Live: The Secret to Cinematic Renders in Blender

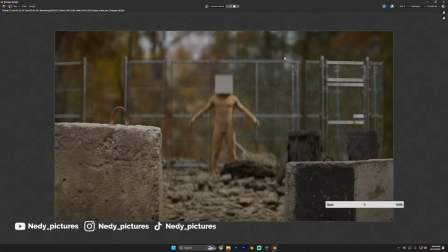(19:49)
camera. Still waiting for the render to be done.
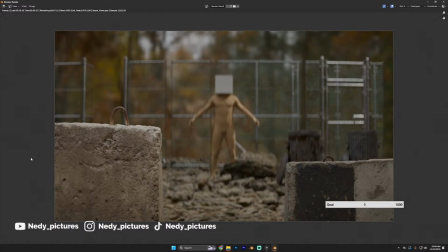Okay,
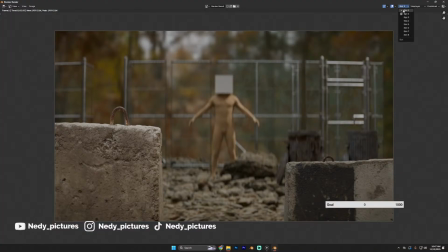(20:27)
so this is the render, and right now we are going to compare between the first render we did and this one.
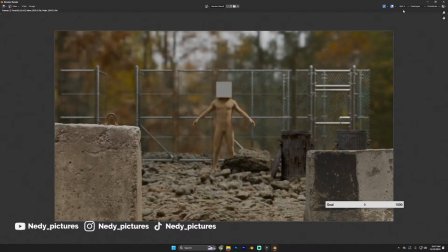(20:33)
So this is our slot 1. This is the Blender's default camera, and then you can see how this looks very default and very 3D.
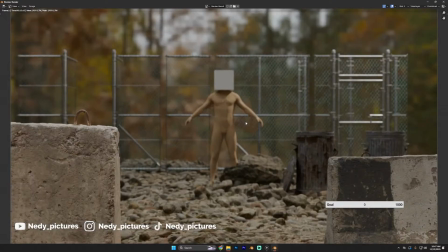(20:46)
Like, it looks like what comes out of a 3D scene.
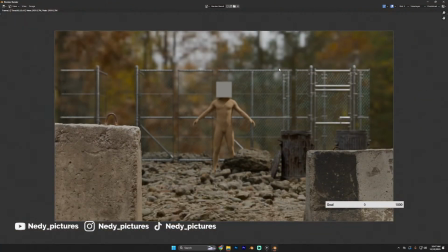(20:50)
Like, you can see there's no artifacts on the lens, there's no bokeh, like the swirly background. None of that is happening here right now, and there's no soft focusing or anything that happens in the real life camera or lenses that we use.
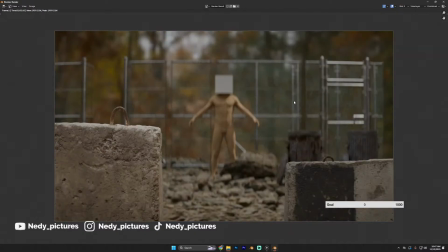(21:09)
So I'm going to go into the slot 2, which is from the lens sim, and you can see how this automatically turns to like a cinematic scene. This looks like what comes out of a, is it analog?
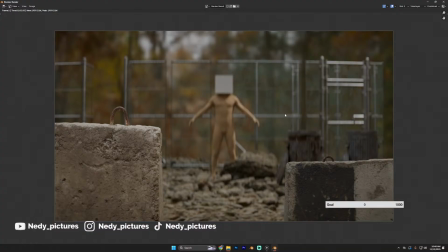(21:25)
Yes, an analog camera, and this looks very beautiful in my opinion. And also, I'm going to, in the video I'll be making some days from now, I'm going to go in depth,
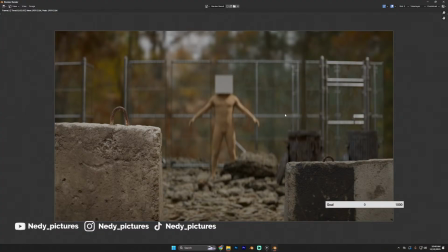(21:40)
but I wanted to come up here with you guys so that we can chat and talk about this. Probably if you have a question, you can ask me and we get to solve the issues together. So I'm going to leave the
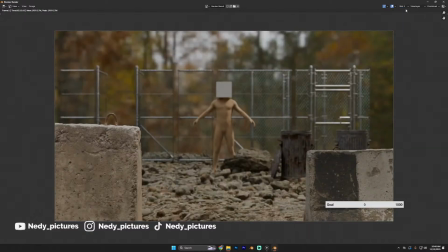(22:00)
renders for you guys to like pay attention to and see the differences that we have here.
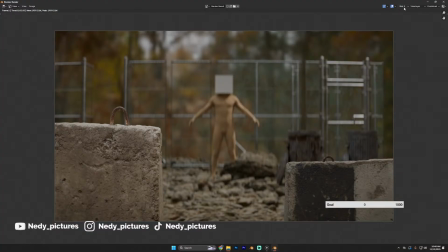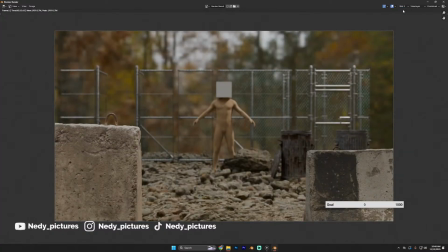(22:14)
So
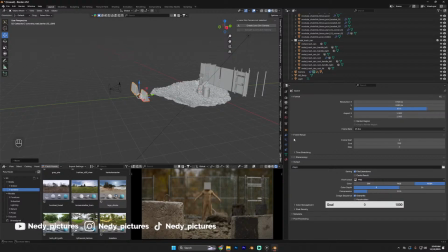(22:19)
okay, I'm going to do, let me change some of my settings here on the color. So I'm going to do filmic and high contrast, right? So we go back to view our renders again.
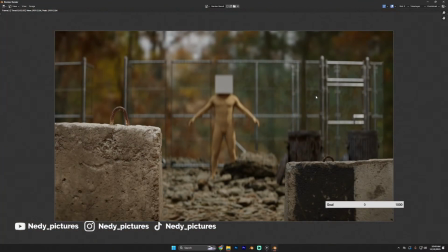(22:40)
So you can see how beautiful and very realistic, and don't forget, very cinematic, because this is coming from the anismatic, also from the anismatic lens, coming from a lens sim.
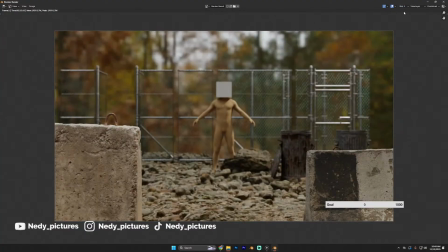(22:59)
So I'm going to switch to the default Blender camera,
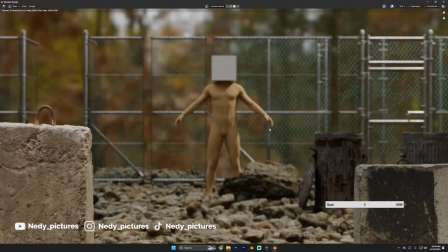(23:03)
and as you can see, this looks very flat and default, just as the name implies, compared to
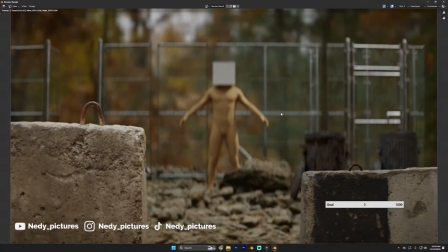(23:14)
what this cinematic render looks like, because this is looking like what you see from the movies. So I'm going to tweak my lighting a bit.
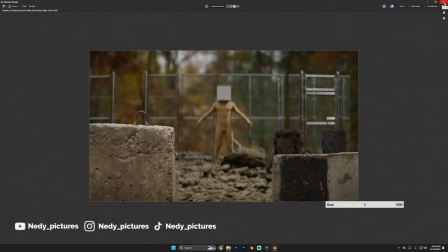(23:30)
Come in.